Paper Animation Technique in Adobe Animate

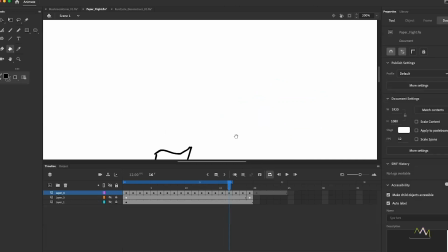242s
And this is where I thought it was a little bit more interesting to kind of go with a darker value on the back of it so that it's very clear this whole kind of flipping animation that the front and the back are as contrasted as they could be so just using white and
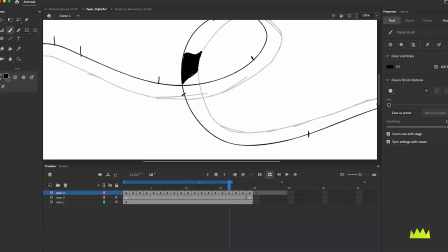256s
black values to do that i think is a fun way to you know kind of enhance the flow of the animation and then as i'm going through
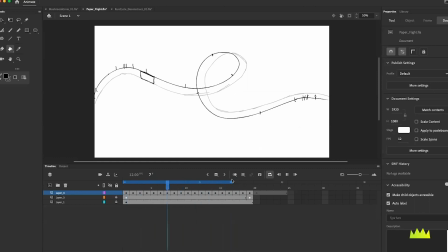264s
i'm cleaning up the drawings but a lot of that basic you know positioning in there is starting to look pretty finished
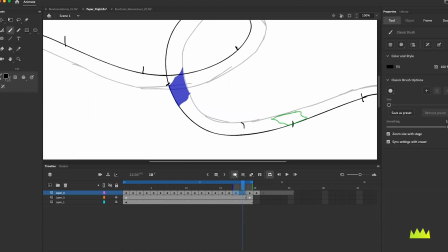273s
So from here, you just kind of finish out your animation, get enough frames to get a nice dynamic exit on this piece of paper. I think once you get that loop-de-loop feeling really fluid and really smooth, you've got a really great kind of base asset.
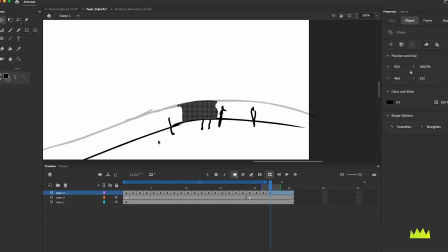292s
And then I'm going to give it one more slowdown before it exits. And when I'm going to try to slow it down this much, I'm not going to redraw it. I'm just going to duplicate the drawing and just move it over slightly because I want to slow it down to a pretty substantial amount, right?
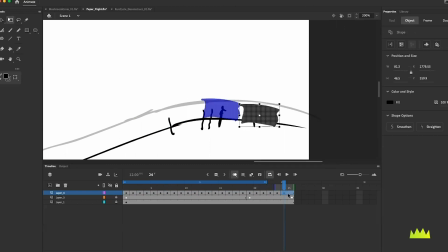307s
So it was going really fast and then that's going to feel like, you know, almost stuck in the mud. It's going to really, really slow down, but it'll just kind of give us one more chance to look at it before it, you know, moves quickly again off screen.
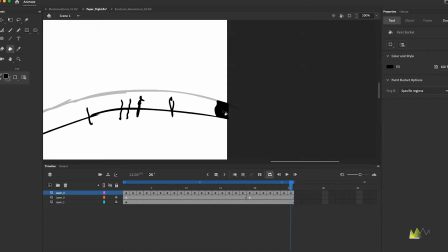320s
So just really trying to play into these arcs and, you know,
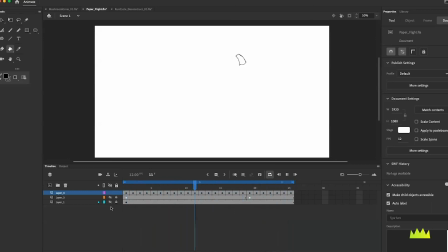324s
get a dynamic feel. so really really fast movements against slower movements and so even after some pretty basic blocking you end up with a pretty good base asset here we've got you know not that many drawings
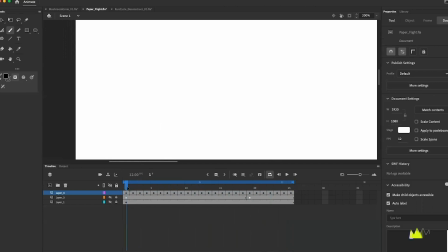337s
so it's in a really good space to actually go in clean up some of the drawings make sure that looks good and then you know one
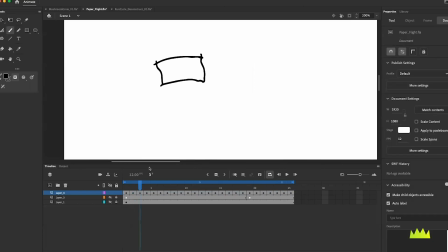345s
thing we can do is add a pattern on top to really complete this kind of illustrated paper feel and so I decided to do a really basic
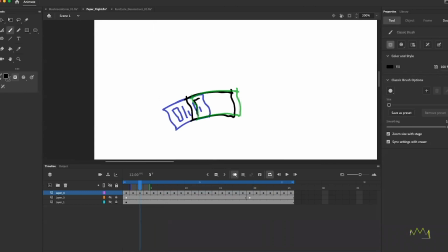354s
pattern that really you know is almost more like an icon of a piece of paper so a kind of rectangle and then basically four lines in a similar pattern one long and one short and then I'm just going to go through and do that to each of the drawings and it's really only
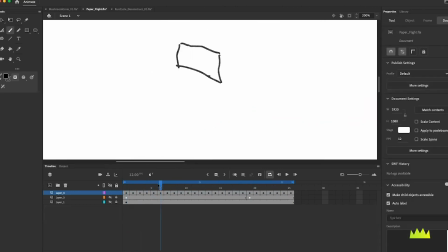369s
going to be about half of the animation because the paper flips over but the other fun part about doing it this way is as this piece of paper is stretching you can kind of change your drawing to match that and it's going to feel a little bit more dynamic so here you know
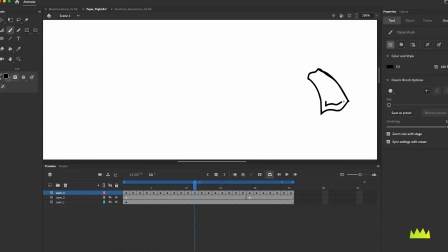384s
the paper starts to curve so I'm actually matching a little bit of that curvature in there of how the paper is folding so I think that's a fun way to go about it you could just duplicate the art and move it I actually think that would probably take longer and then as I'm
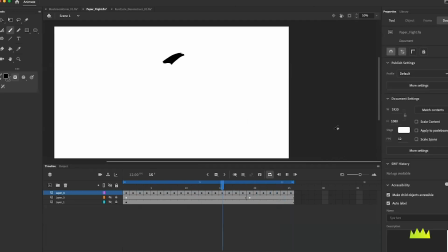400s
going back through and seeing some of these frames seeing how crappy some of my drawings are and trying to clean that up.
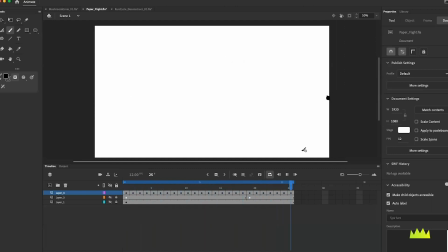405s
And then we end up with this, a really nice base asset of this piece of paper. It's got some information on the front. It flips over. You know, you could change those colors, change those values, put a different pattern on the back of it.
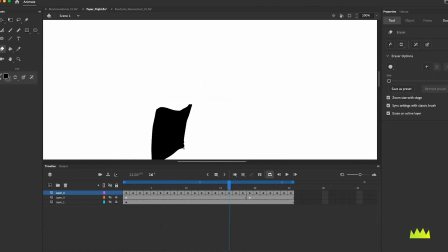420s
But the next thing we can do is really kind of take advantage after we've cleaned everything up.
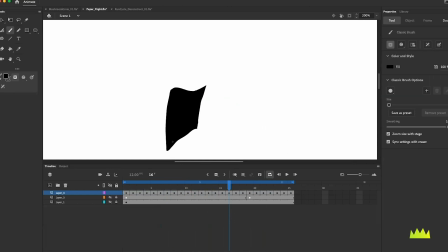425s
And it actually is really important to try to clean up this base asset.
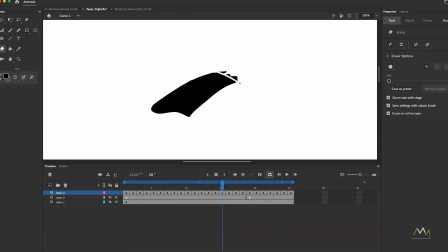429s
And as you can see, some of my drawings are pretty rough so I need to really clean this up before I duplicate this layer and take
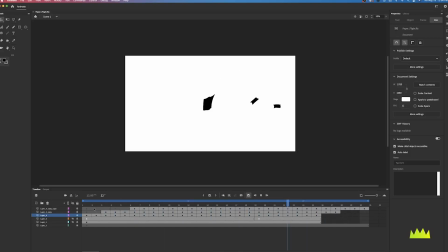437s
this to you know having three pieces of paper so once I feel really good about that base layer we can simply duplicate that layer and then using the edit all function here in our timeline and if we say all frames then we can just hit Q
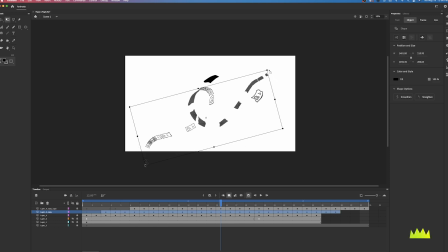453s
on the keyboard and manipulate that entire animation So we can rotate it and that's going to give us a dramatically different feel. We can scale it up and that's going to make the paper, you know, feel closer and larger. So that's going to give it a really different feel. We can, you know, take it back down, rotate it.
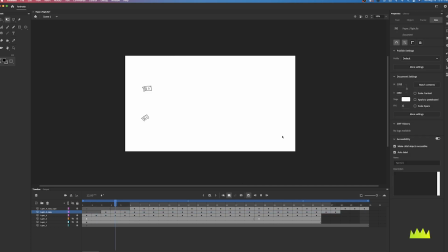472s
So once we have a really good looking base asset, it's fun then to, you know, put more pieces, offset the timing by a couple of frames. And then you end up with something that feels really, really interesting. And of course, you could take this, you know, way past three copies, do a bunch of offsetting.